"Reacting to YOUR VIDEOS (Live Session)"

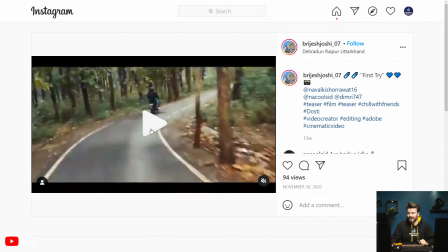I think you've probably did a warp stabilizer on this first shot because you can kind of see the wonkiness, but I know that the warp stabilizer from Premiere doesn't have a lot of accuracy when it comes to actually stabilizing, so it's a little bit wonky from time to time,
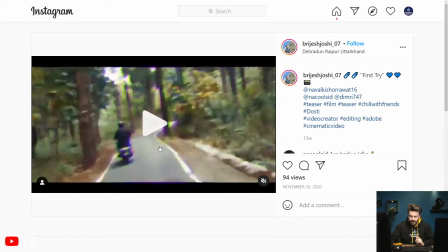but you've actually managed to make it kind of your own effect using these chromatic aberrations here.
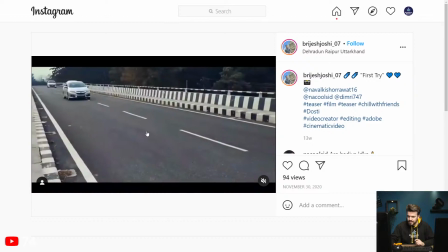So that's really well done, well executed. I love this transition here, super nicely done.
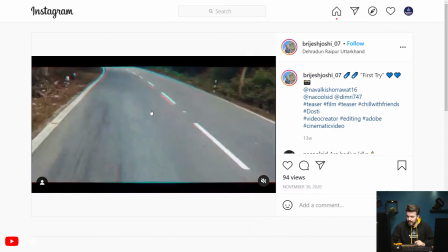Really clever as well because you got the dynamic camera movement. This transition is awesome as well.
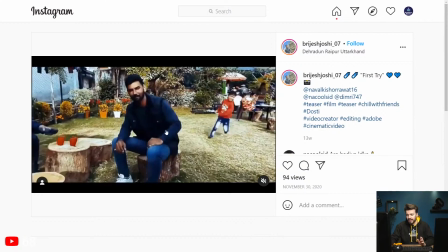You're playing around with opacity, you're playing around with zooming, scaling, so really well done.
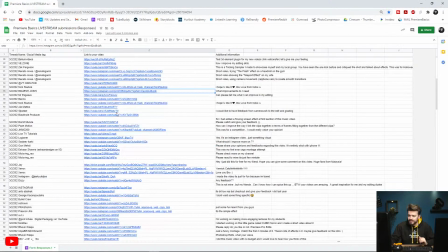Awesome, so what was your name again? Breyash Joshi. Great job, my man, great job. Next up, we've got Mr. Pegasus.
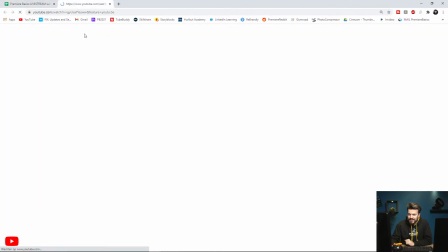Let's see what he's made.
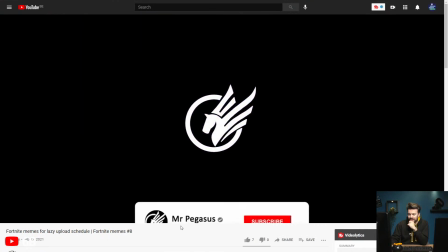Fortnite memes for lazy upload schedule. Mr. Pegasus.
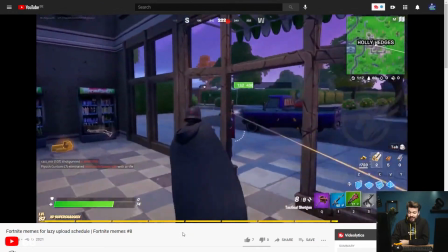I've actually never played Fortnite, guys. I've actually never played it.
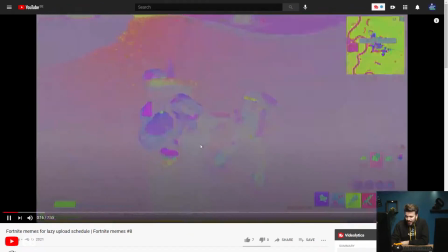Is that Kylo Ren from Star Wars?
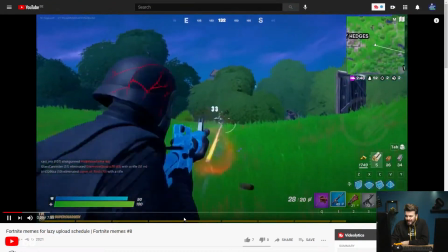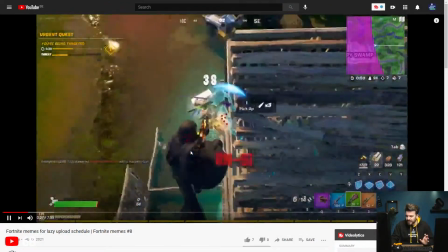So I see a lot of transitions here that are really, really fast, but I do see them.
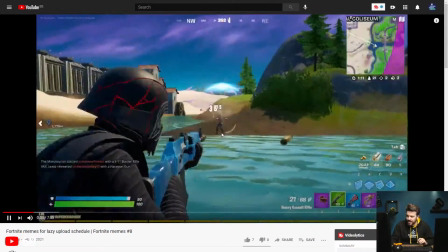You're using like chromatic aberration transitions here with like split toning.
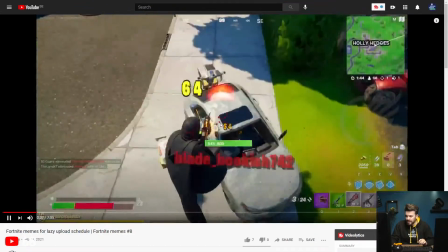So that's really nice.
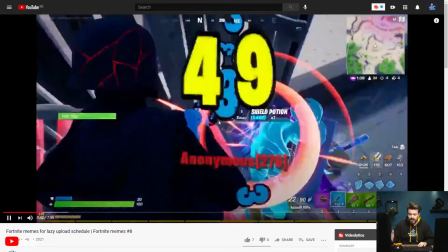It's actually really dynamic this way. So great job doing that.
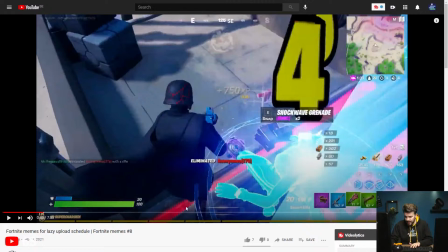Is that the entire video? Like gameplay?
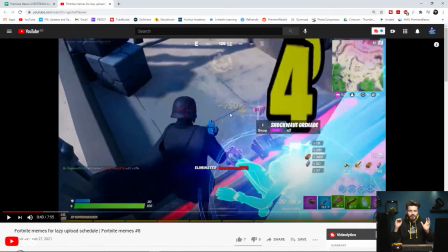Okay, I'm not gonna watch the entire video because I don't really want to focus on the gameplay because you know, I don't know nothing about Fortnite, but the transitions look really good. They're quite short. They're maybe like 3 to 5 frames long, I think.
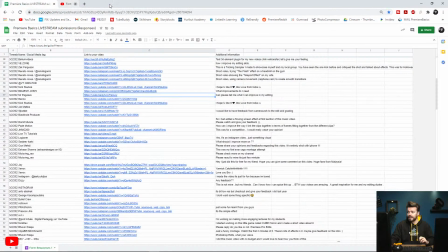But yeah, they're really well done. It's really dynamic. Okay, so next up we have Reno.
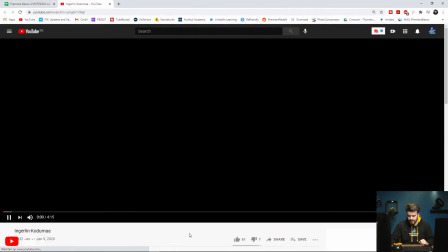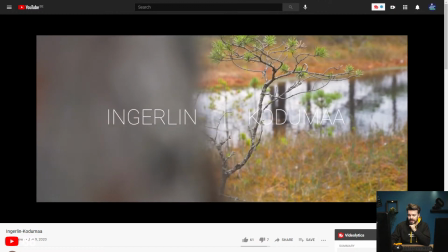Ingerlin Koduma. I'm not sure what that is. Is this maybe a music video or something?
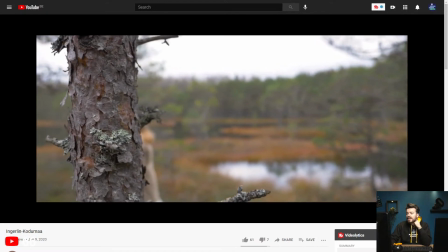Nice shots. Oh, I see someone there.
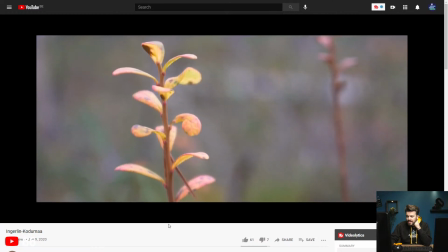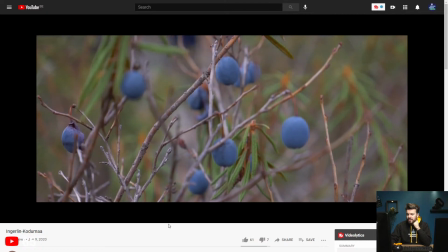Those are some really nice shots.
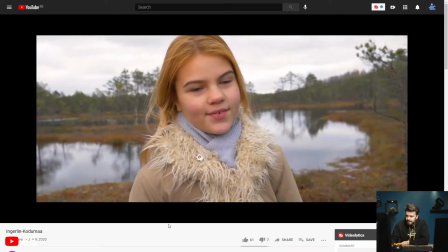Okay, I think this is some kind of music video probably. And she's probably singing now.
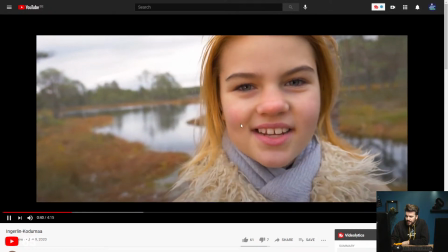Really well done. You do see the lighting on her face a little bit, so it's not all natural light, but that's no worries.
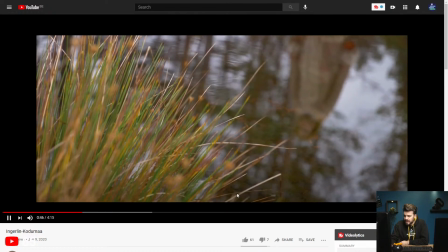That's no problem. That's a really nice shot as well.
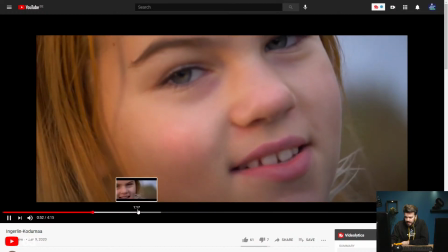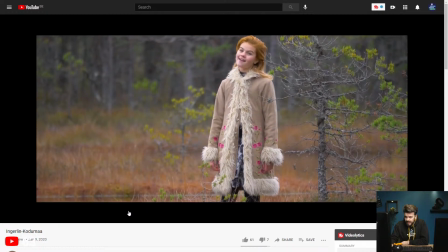Nicely done. That's a nice shot.
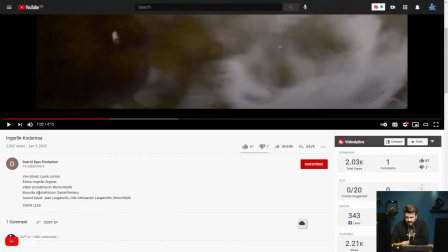Okay, I'm not sure what you actually shot this on. Is there like a little bit more information here?
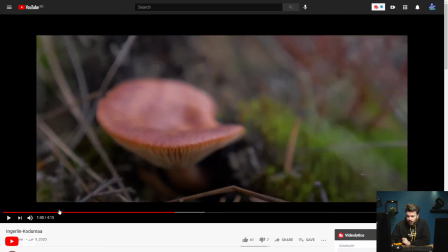Oh, no, there isn't. Okay, but it's really well done, actually. The only thing I would maybe do is check the color grading, especially here.
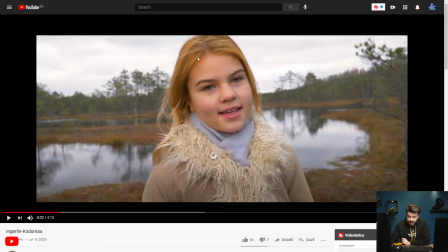I have a feeling that her hair is really super saturated. And all the rest in the shot is a little bit dull.